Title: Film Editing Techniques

This is when the shots cut to the beat of the soundtrack that's playing. The effect of this depends on the speed of the soundtrack.
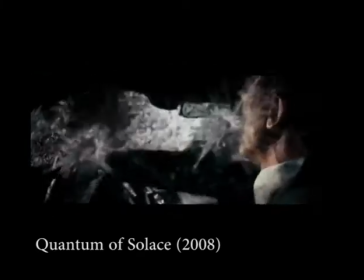273s
A faster beat means more cuts, which means it's more energetic, and a slower beat means less cuts, making it a more relaxed video.
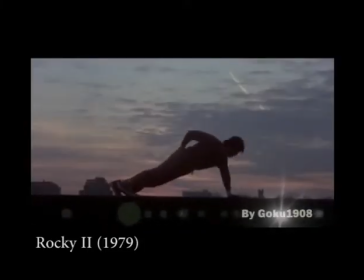283s
This technique is when a bunch of short shots are put into a sequence. This is to show an activity that's happening over a long period of time without taking that long.
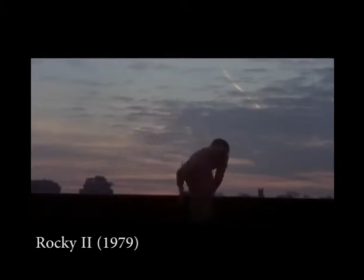292s
This filming technique was primarily introduced by Eisenstein and some early Soviet directors.
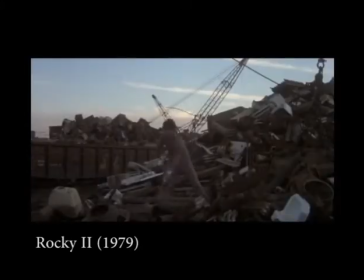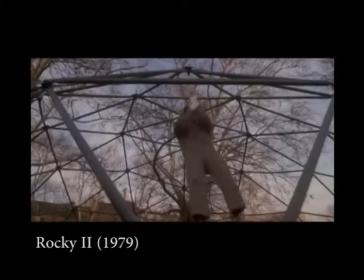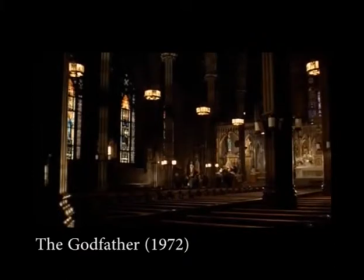316s
Also known as cross-cutting, parallel editing is when the activities of two characters are shown. One shot could be of someone doing one thing and then it cuts to a different shot showing some other random person doing something else.
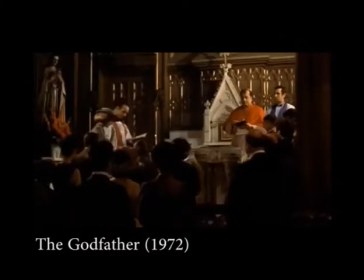329s
This is used to build suspense and show activities that are happening at the same time.
Exia Deo, et mundi spiritus et ad locum Spiritui Sancto Paraclito.
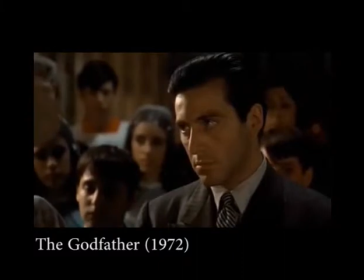345s Oremus, preces nostus, per Christum Domine nostrum. Amen.
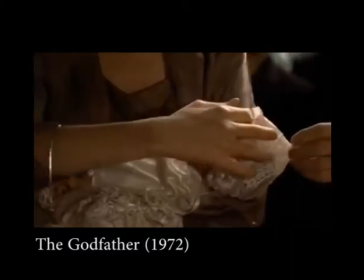351s Michael, crucis Domine in impressiones signatum, or de magnitudines gloria tua rudimenta servans,
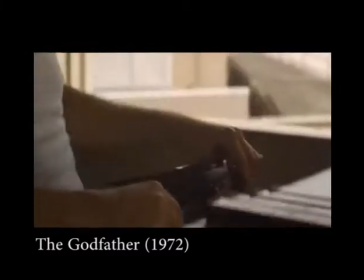358s per custodia mandatorum a tuorum, ad regenerationes gloriam pervenire meriatur, per quiendum Christum Dominum nostrum.
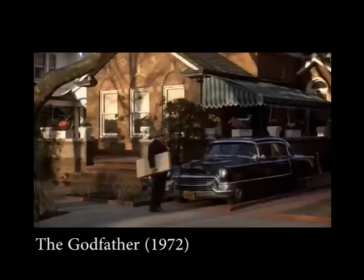366s Amen. Oremus, omnipotens sempiterne Deus, Pater Domine nostri Iesu Christi respice dignatus super hanc fambulum tuum,
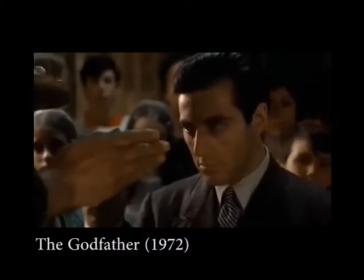375s Michael, qui venturus est judicari vivus et mortus in saeculum perennium.
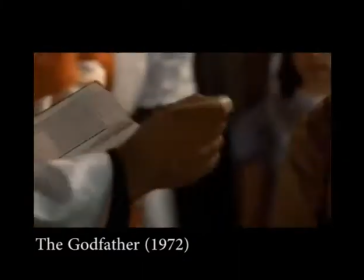379s Amen. Michael, accipe sal sapiense propitiasse si tibi in vitam aeternam.
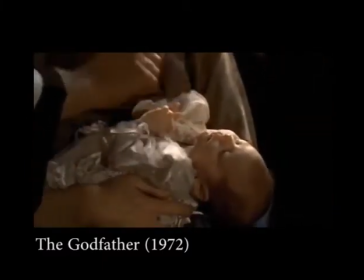387s Amen.
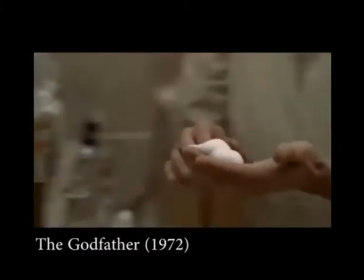388s Deus omnipotens Pater Domine nostri Iesu Christi, qui Dei regenerabilis aquae Spiritus Sancto, qui de debi tibi remissione omnia peccatorum,
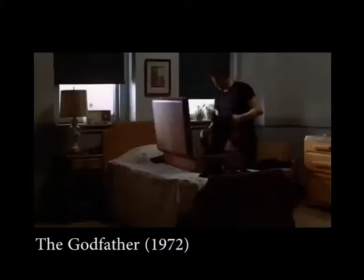397s iste te lineat Chrisma te salutis in eiodum Christo Iesu Domine nostro, in vitam aeternam.
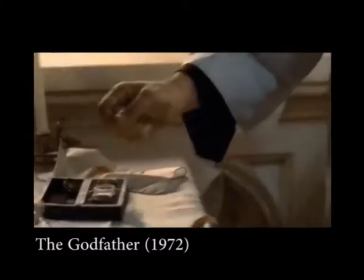403s Amen. Ego te lineolia salutis in Christo Iesu Domine nostro, rabias vitam aeternam.
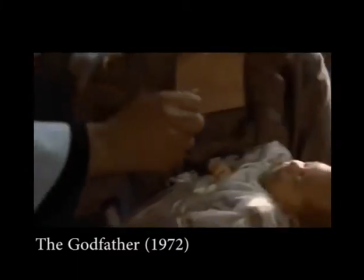410s Amen.
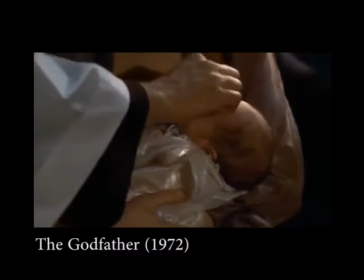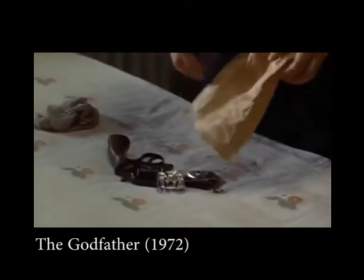419s Credes in Spiritum Sanctum, Sanctam Ecclesiam Catholicam,
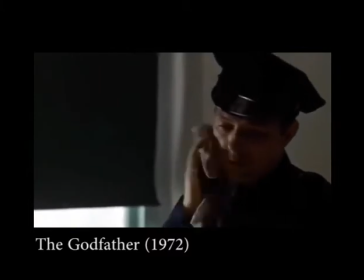422s Sanctorum Communionem Remissionem Peccatorum, carnes resurrectionem et vitam aeternam.
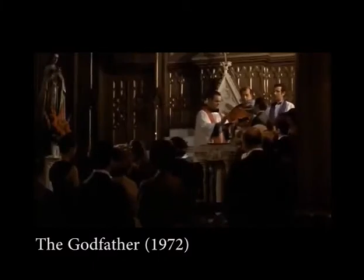429s Credo. Exorcisse te mundi spiritus in nomine Patris, et Filii.
There are a few transitions that are commonly used in films, and there are quite a lot, but I'm only gonna show you 3. And the first one is the dissolve. This transition sort of shows that a period of time has passed. So the character could be walking through a street and then a dissolve, and then they arrive at where they were going. Then there's the wipe, which is just one shot spreading across another shot in order to replace it. And there are different types of the wipe transition, and yeah. Then of course there's the straight cut, which is just instant, and it's useful when you're doing scenes where just to shorten the length of time to make it seem like they've done a lot but in just a couple of minutes. And that's it. I'm so glad this is over.